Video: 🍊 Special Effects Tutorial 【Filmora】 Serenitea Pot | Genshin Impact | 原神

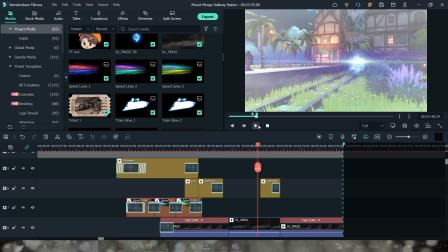On this case, the shake should start when the flash started.
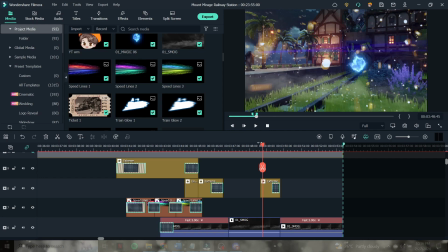This gives an additional wind impact from the dispersed magic from the portal, and the settings will be the same with the third shake.
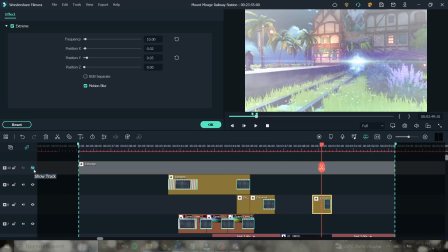And finally, the last part of the layers. So basically, layer 10 is just this unstable handheld camera movement,
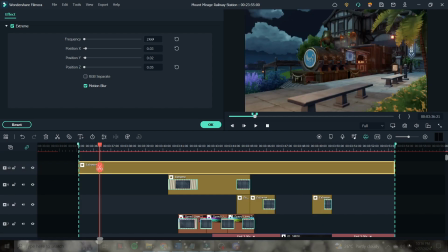and we wanted to achieve this feel that this is your POV and that you're witnessing everything with your very own eyes. Anyway, the setting is much lower, only having a frequency of 2, because we wanted to make it very subtle, and this whole effect stretches throughout the scenes that we have covered.
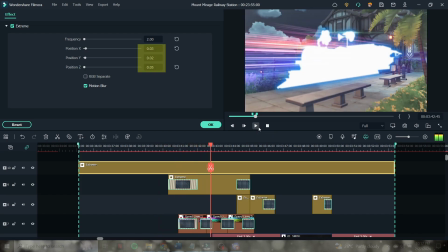Okay, so here are the settings I usually use for the positions, and again, this effect can be found under Effects,
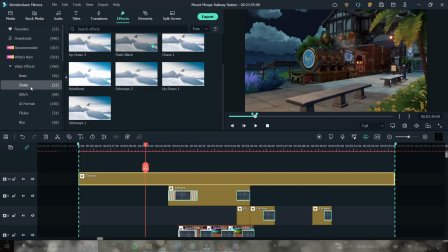Video Effects, and under Shake category, it is called Extreme.
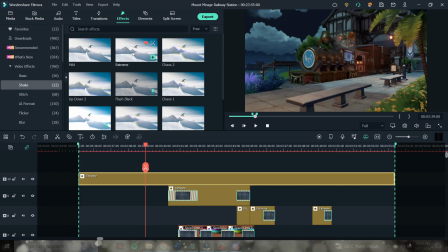And that's pretty much it.
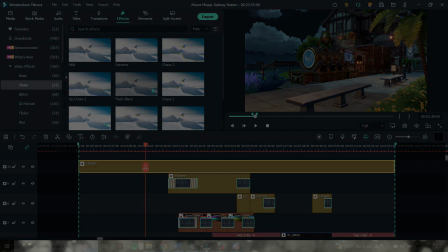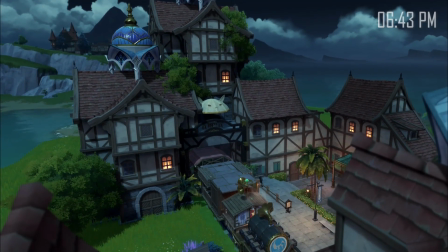Please make sure that your seatbelt is secured fast. To fasten, insert the left side into the bottom and pull the strap tight.
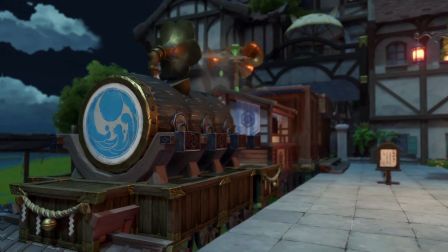To release the belt, just let the top of the belt.
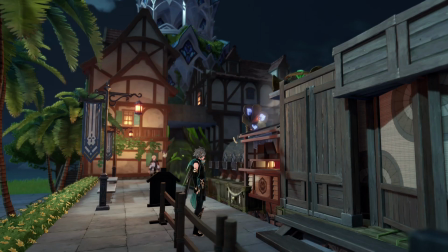10, 9, 8, 7, 6, 5, 4, 3,
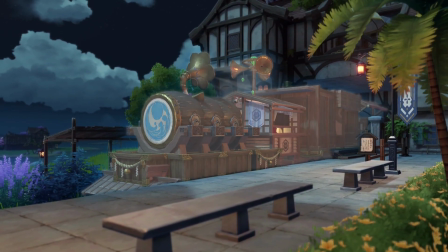2, 1, 0.
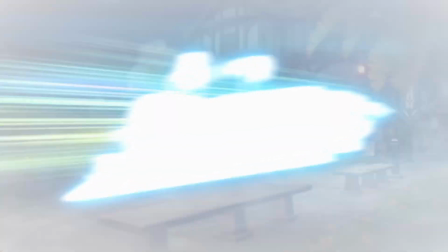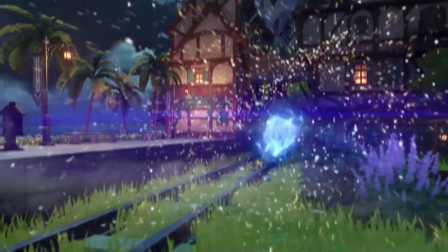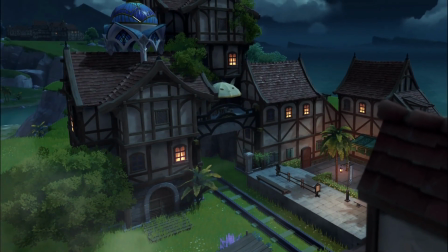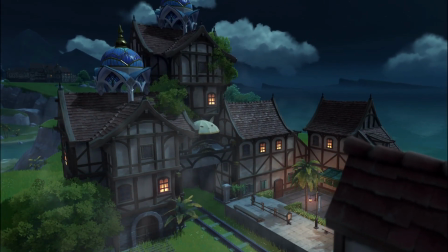Wow, well, that was quite long, but I hope that the insights and knowledge I've shared in this masterclass have inspired you to level up your editing skills, or better yet, start your own channel. And remember, just keep exploring, keep asking questions, and most importantly, keep practicing. And you've got all the tools and knowledge now. Well, Filmora is not free though, but there are other free editing softwares out there that shares the same principles, and it's up to you to take the next step. And thank you for your engagement and enthusiasm throughout this masterclass. It's been a pleasure teaching you all, and let's stay connected and keep learning together. So yeah, until next time, take care and keep pushing boundaries. Bye everyone.